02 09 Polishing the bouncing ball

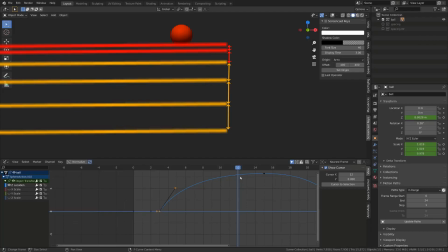(8:05)
The yellow arrows are getting smaller progressively, while there is a big difference between the 2 red arrows. So even if it's very subtle, it makes the animation a bit weird.
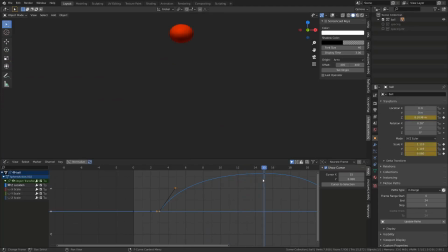(8:16)
So again, I can fix this by simply offsetting the squashing keyframes, the plateau we have created before, just by 1 frame, making it happening a little sooner so that it will betterly blend while it's raising.
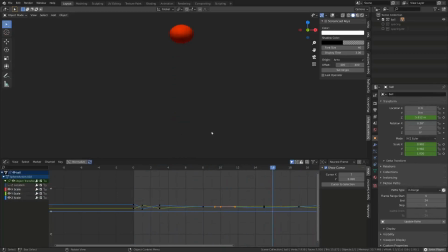(8:34)
I guess you may ask yourself, how do I get rid of the grid, of the motion path, etc. on my 3D view? It's by deactivating the overlay here.
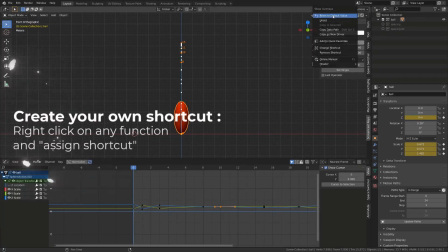(8:44)
And since this is something I do all the time, what I did is that I set a shortcut onto the overlay. You can assign a shortcut to any tool or option in Blender by simply
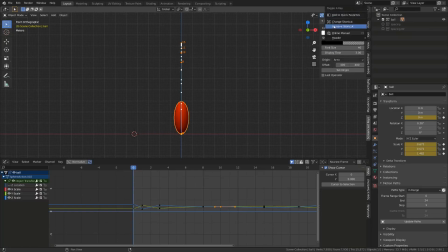(8:56)
right-clicking on it and selecting Assign Shortcut. I've personally used the shortcut Power 2, which is just upon the Tab key on my French keyboard.
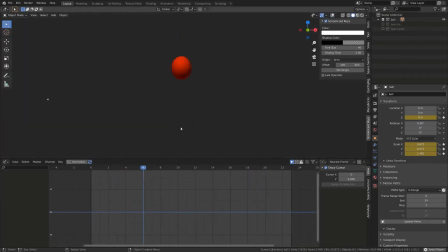(9:08)
I'm pretty happy with this bouncing ball animation.
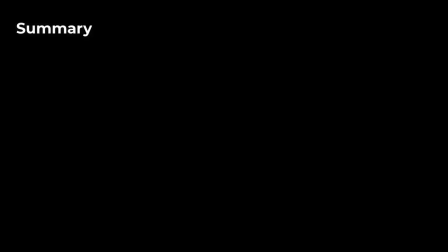(9:11)
To summarize, we have seen that curve editing can dramatically change our animation. Good blocking makes your animation a little better when you switch to spline. It's important not to be afraid to break the curve using vector handles.
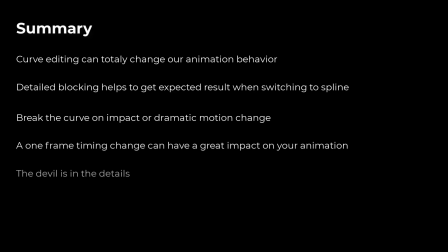(9:28)
Offsetting a key by 1 frame can really change your animation and make it look better or destroy. Don't forget that the devil is in the details.